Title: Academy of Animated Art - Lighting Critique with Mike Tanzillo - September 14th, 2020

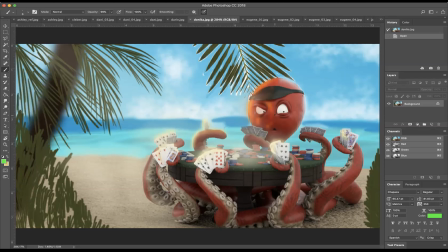1151s
Love the octopus on the beach. Just make sure that we are feeling the heat and the intensity of that sunlight on the riser there. uh you but like the structure is looking really good um i think you can go a little brighter on the sky too to really kind of be like sky ocean sand as being like three
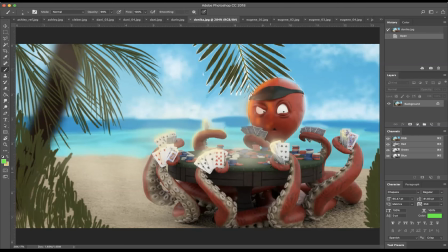1169s
distinct regions um yeah really great stuff the only other thing when you're when you're building this up i would just take this um plant and just kind of have to end above his head so it's not quite cutting into him
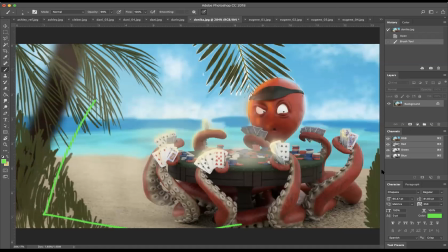1184s
and actually you may not even need that because like this stuff really frame like this frames this up well and this frames it up well you can even maybe just like position it over here to kind of frame around the character's entirety but uh like love love the shaping overall you're gonna have
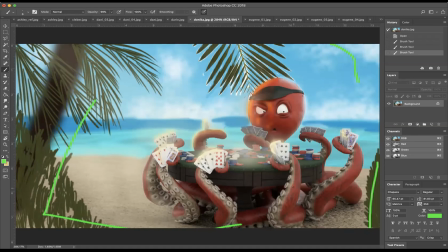1199s
some good uh connection to the cards um yeah i'm just excited to see what this one looks like totally in 3d so good job there uh dari man
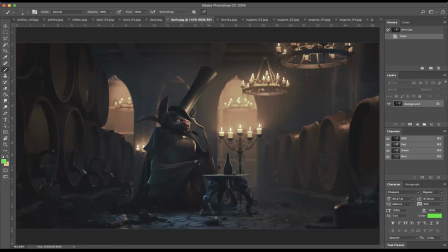1209s
great stuff really really beautiful like really hitting the tone and the mood of this character love the surroundings love the set two things i would work on number one slight bit more darkening um in
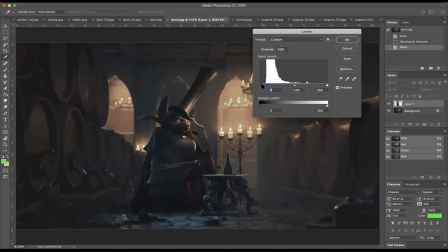1225s
the character just like a touch and i know it's a little bit of a cheat
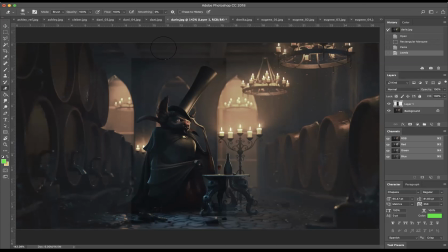1230s
but the idea is we want to get character to pop just to touch more from the surroundings um and by by getting his dark tones to be just like a shade darker, just like that much darker, we're able to focus the eye in on him just a little bit more.
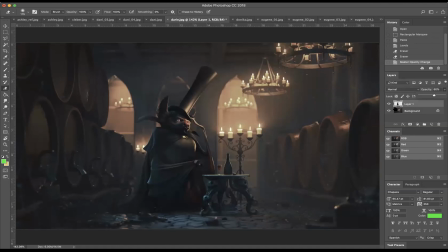1249s
Even that might be a bit too much, like somewhere in there. Just that like subtle shift. The other thing, get some leathery spec hits on this wing. We've seen that in some of the other ones. It really, really helps sell the, I don't want to say his creepiness,
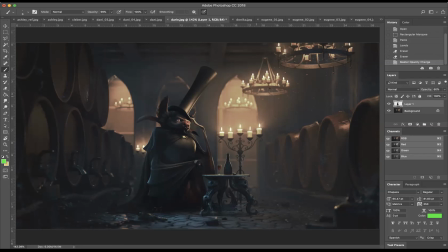1268s
but like his battiness about him so i would just push some some of this warm light into the wing here as as like a a rough specular bump but like just great stuff overall love this like love the rim light
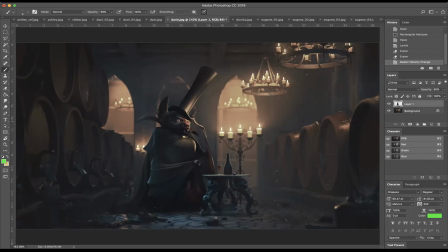1282s
we're getting on these to get them to uh to read the shaping on the barrels is uh like on both sides is actually really well done you've got a good sense of depth warm and cool uh warm light and cool light um and I think you saw with all the comments, you know, like the oohs and the wows in the comment section that you're on to something good here.
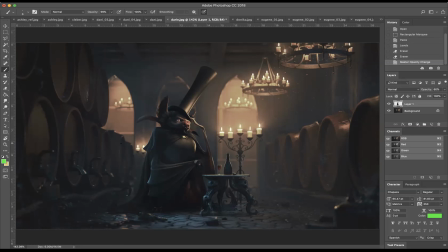1302s
So really, really cool stuff. Yeah, really liking this one.
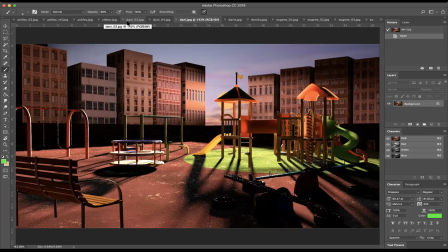1308s
Danny, you asked a great question. So Danny's question was, it was basically like, you know, I've got this shot. I want to increase the intensity of the sun. I want to add some depth of field, and I want to add a lens flare.
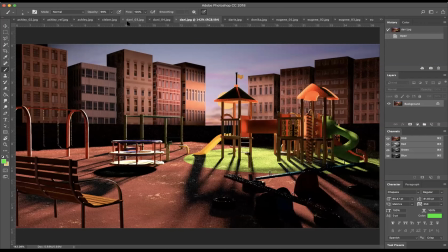1321s
How do I know what to do in the comp, and what do I need to do in the lighting? So depth of field, lens flare, those kinds of lens optics, I usually do those in the comp. You can certainly do the render depth of field.
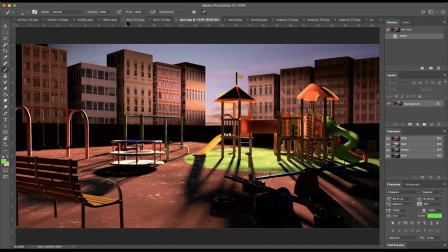1337s
It looks better in most cases, but it can be a real killer to your to your workflow. So depending if you have time, if it's like a personal project, you can bake it into the render. The problem that I have with that is like if you want to tweak it, you have to do a total re-render.
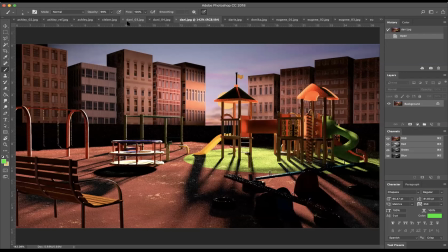1356s
All of your layers need to be have that same depth of field applied to it and it just adds a lot of render calculation and it kind of handcuffs you and what you're able to do after the fact. So I usually do it in the post.